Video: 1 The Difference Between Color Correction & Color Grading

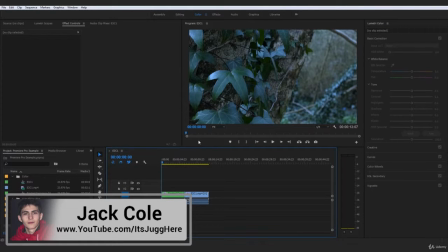(0:00)
Hey, what's up, guys? So continuing on with our lectures,
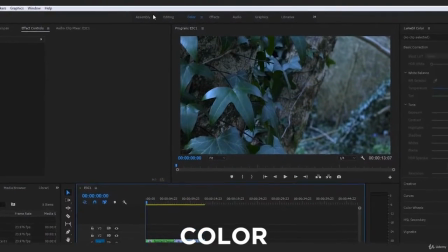(0:02)
we're going to be now taking a look at the color panel or the color tab within Premiere Pro and overall taking a look at basic color correction and basic color grading.
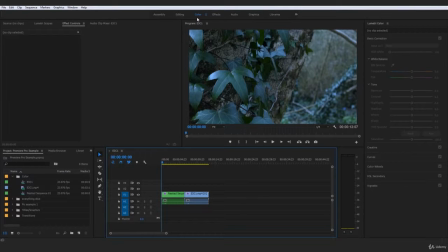(0:11)
But before we jump into that, I need to quickly talk about the difference between the both of them and provide you guys with a practical example that will help you differ between color correction and color grading.
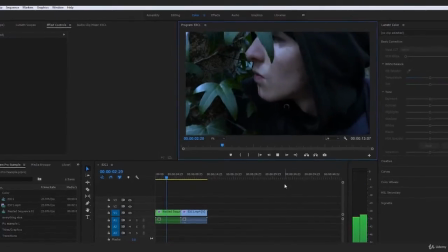(0:22)
Now, if I give a play on this that's on screen right now, this is the same clip. Both of these are the same clip, but you'll see when it switches to the other one that something is different.
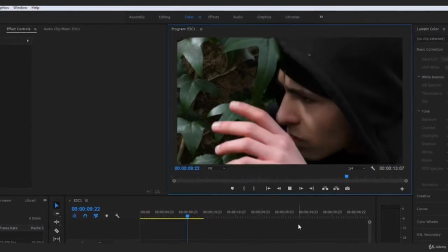(0:31)
Yes, the first clip actually has a much cooler temperature.
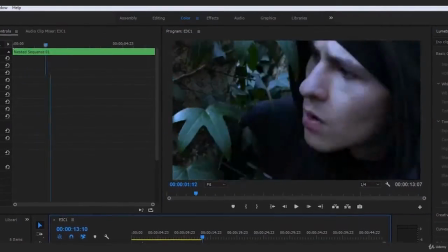(0:37)
Now, even though these are the same clip,
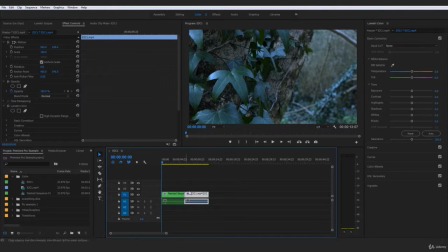(0:39)
pretend for a minute that these actually weren't the same clip and they were just, and this one right here was actually the clip that would come after this one in a sequence.
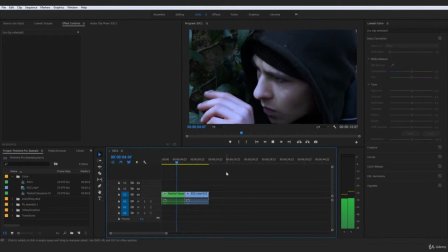(0:47)
Now, what would you think would need to be consistent in these two clips that are part of the same scene and the same sequence? Yep, you were probably guessing it, and if you didn't, well, I'll tell you, it is the colors. For a same scene to actually, or for various different clips that would actually be supposedly in the same scene,
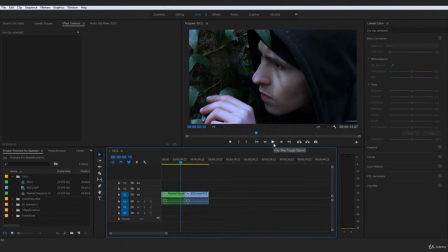(1:06)
they all need to kind of have the same environment and they need to be telling the same story, even without the person per se in the clip telling you exactly what's going on. So the way that you could actually make an audience feel that clips are part of the same scene is the same sort of color correction and color patterns.
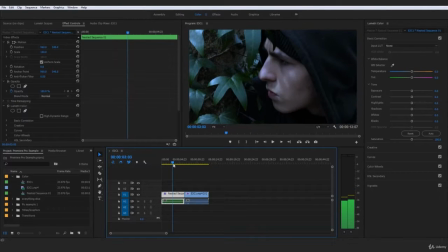(1:24)
However, these two clearly do not have it. And this is a good example of color correction because in its essence, that is what color correction is. It is taking potential clips that are in the same scene or need to be looking the same and
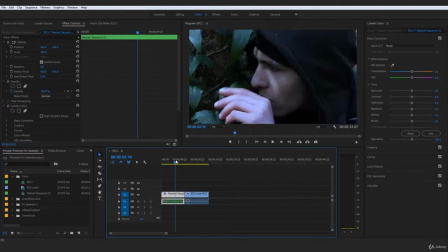(1:36)
correcting those colors to make them as similar and in the
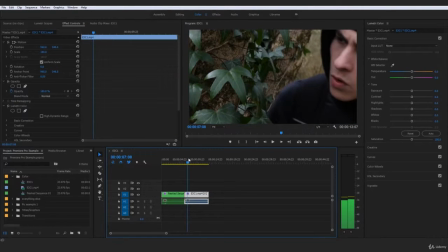(1:41)
same color patterns and color schemes as each other so that the audience subconsciously right away is going to start grouping these scenes into,
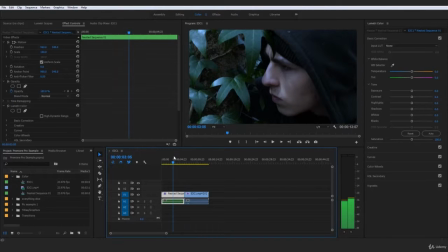(1:50)
or grouping these shots into the same scene subconsciously without even having to make the conscious decision that these shots were shot in the same place at the same time and overall in the same scene.
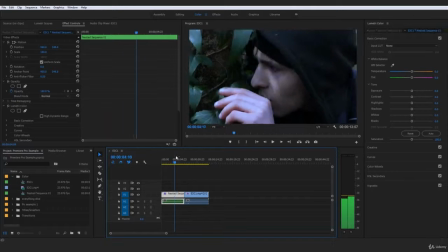(2:01)
And overall, that is color correction in a nutshell,
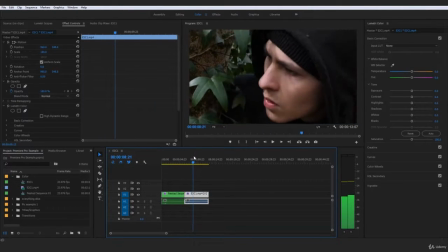(2:04)
correcting those colors to bring them as closer to the ones in the same scene or the ones that are alike as possible.
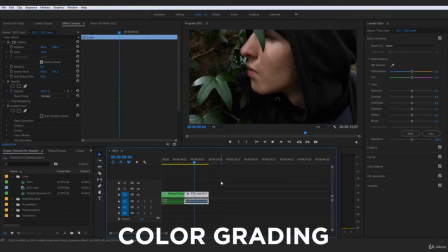(2:11)
And in its essence, that's color correction. Now, color grading is actually the process of leveling up all these colors and amplifying them
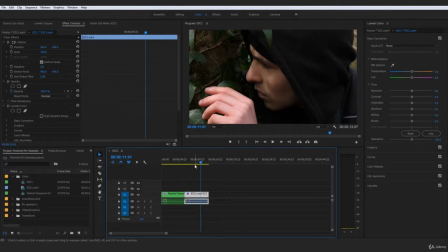(2:18)
to the next level after you've actually done your original color correction layer. And the reason I wanted to get all of this out just before we crack into actual sections and lectures based on color correction and color grading is that it can be quite a confusing process.
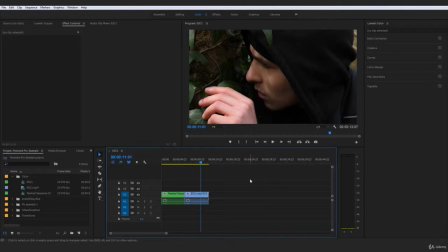(2:34)
And personally, even before the past year or so, I thought of color correction as color grading and color grading as the same thing as color correction. But in fact, these two serve very different purposes in terms of leveling up and overall perfecting your image quality and your image color schemes. But without further ado, guys, enough of the explanations.
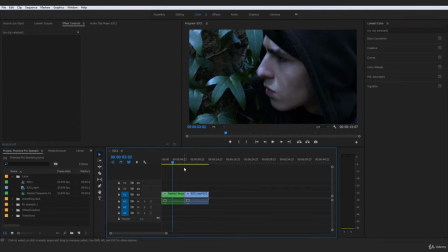(2:53)
I just wanted to give you a quick explanation and a practical example between these two of color correction and color grading. And without further ado, let's crack on with a real hands-on example of how to color correct first, and then we'll be moving on to color grading and also moving on to not only the curves tool within this color correction panel,
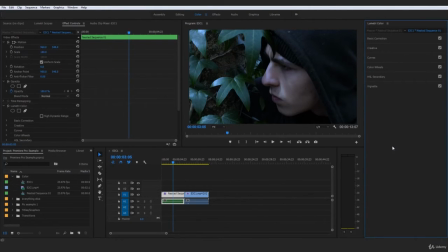(3:13)
but also the vignette and everything else that I think would be important for you guys to start learning within the Lumetri color and the color panels.